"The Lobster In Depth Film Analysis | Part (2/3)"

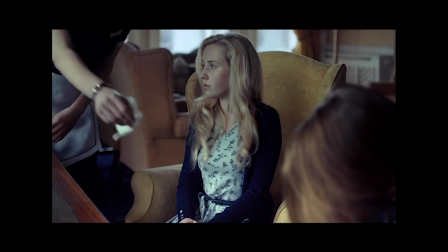This whole scene is here to display the common idea that single people feel betrayed
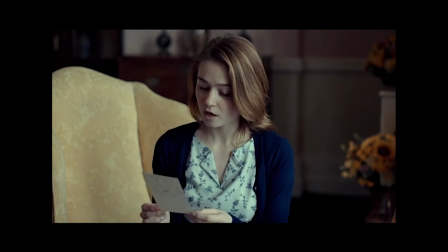when their friends begin to spend less and less time with them to be with a significant other.
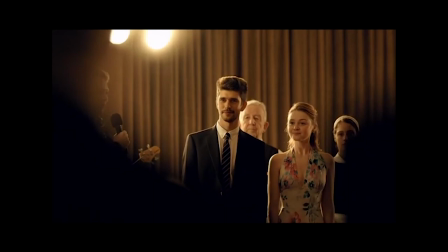This is only heightened in the film of course due to the obvious issue of becoming an animal when you're single.
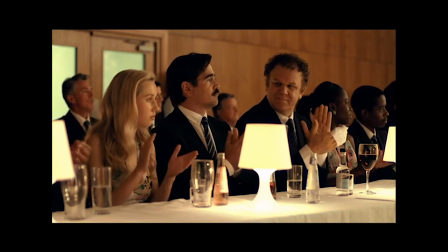This was even hinted at earlier with the following scene, which shows her having a delayed clap and her blank stare at the stage.
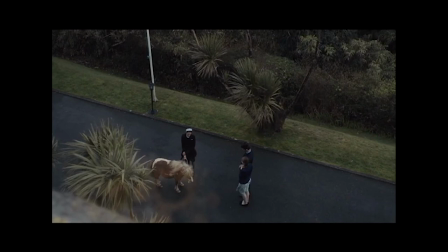Finally, we see the animal that the girl has become, and of course, it's an animal where her hair can remain, showing her vanity is prevalent even to the end. All of these characters cast a very broad range over the stereotypes of people and dating,
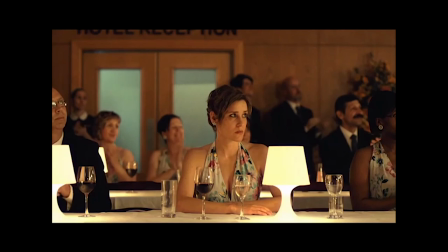but there's one integral person we forgot to mention, the jaded one, the person who really couldn't be bothered with a romantic relationship,
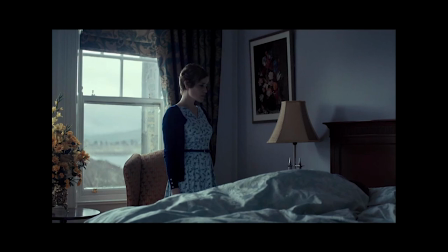that contains heartfelt intimacy, but is instead content to be alone. This is a fairly common thing and is by no mean an issue, but comically, the film does what it normally does and uses intense hyperbole to display this.
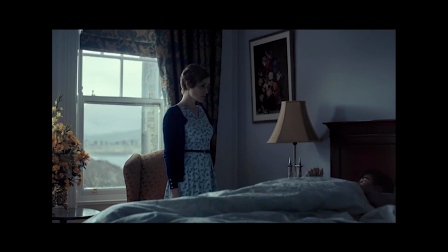This is how we get the heartless woman, who is depicted as the stone-cold killer who gets no pleasure from human interaction, and it is with this character that we begin the downfall of David's stay at the hotel.
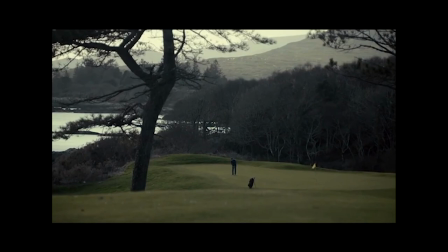Now, however, you might be wondering, where does David fit into all of this?
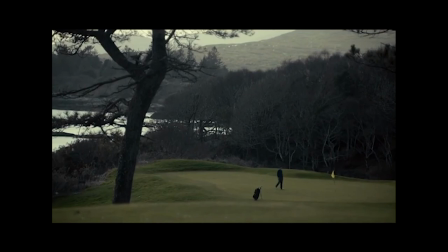And does he even fit into a stereotype? Well, to answer that, not exactly.
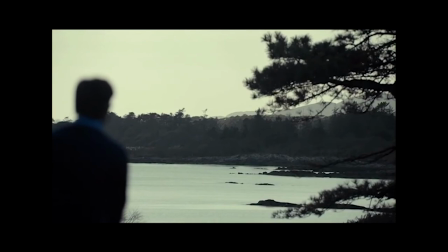I believe that David as a character acts as a stand-in for the audience member to project onto.
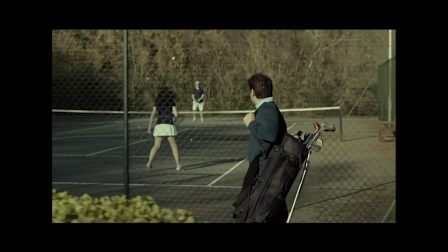Overall, David, while well-acted by Colin Farrell, has no discernible character traits and acts like a complete blank slate.
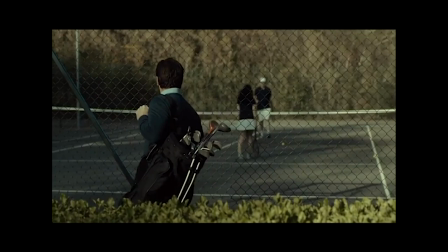In In this way, the film reaches a whole new level of relatability.
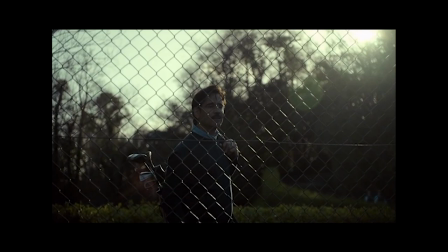So of course, when a very neutral and normal person meets a heartless woman with zero feelings but disgust and disdain for others,
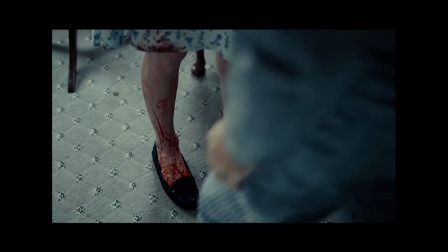we can assume that bad things will ensue.
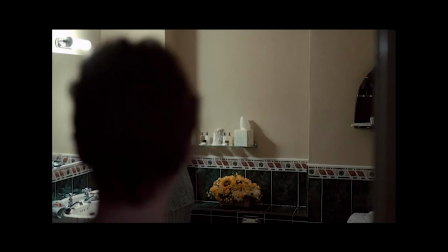The heartless woman sees that David has emotion, which then leads to her killing his dog, aka his brother,
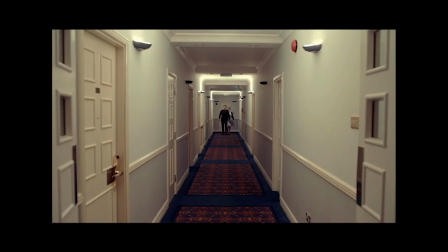which then leads to her seeing David cry, thus proving that he lied about also being heartless.
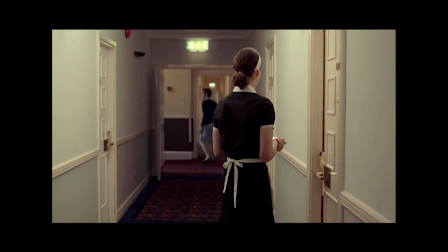After this, the heartless woman goes off to tell the hotel staff, but with the help of another loner in the hotel disguised as a maid,
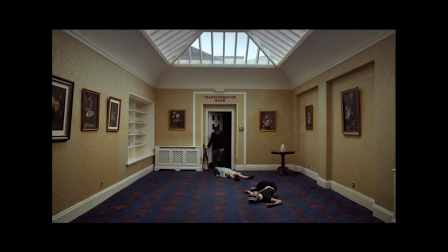David is able to knock out the heartless woman and brings her to the animal transitioning chamber before making his escape. The film does not let us know what he turns her into, just that it's something horrible.
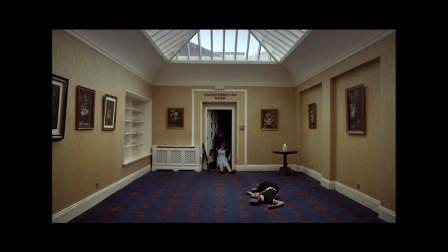I've racked my brain on what it could be for so long, but the film seemingly gives no clues as to what it could be.
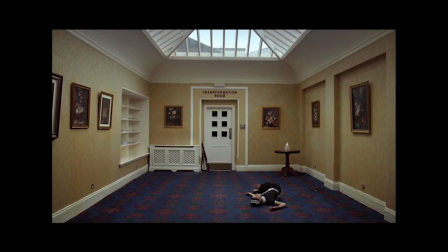In my opinion, this is honestly better, as it allows the spectator to let their mind run and think of all the many horrible animals it could be. However, maybe I missed a clue earlier on, and if so, let me know what you think she actually became.
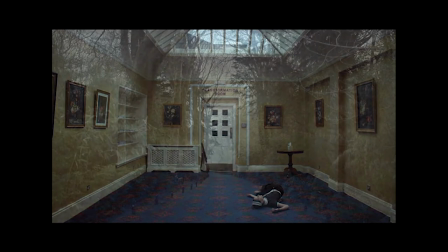At this point in the film, we now have a major switch,
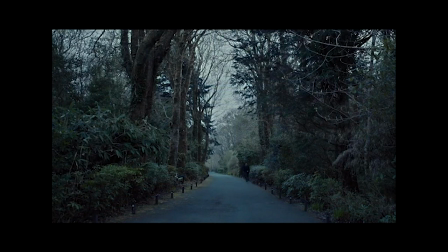where the film turns from lonely tale of people searching for love that mirrors a romantic comedy, to instead a twisted Romeo and Juliet story, where the Montagues and Capulets are actually just a grouping of single people who like to
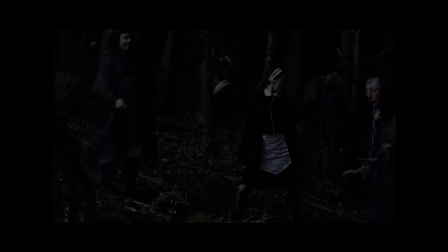bring down other single people to their level and celebrate their celibacy together. The rest of the film takes place mostly in the forest, and a little bit in the city, and because of that, there is a lot less hidden detail found in the Maison-Cenne, which,
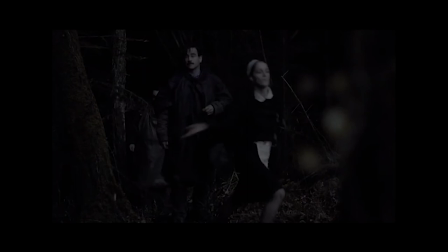for the most part, is what I look deep into in my analysis of film. going to be doing it a little bit differently in the next episode. Instead, we're going to be just wrapping up the film and exploring the themes of how intimacy is treated and dealt with in real society,
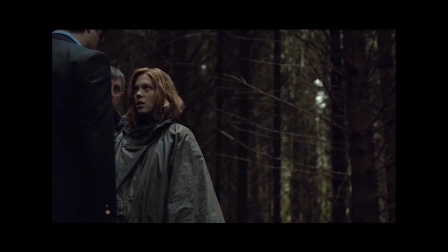and how that plays into and mirrors itself in the film. And that's it for this episode. There's a lot more in the work, so stay tuned, and thanks for listening.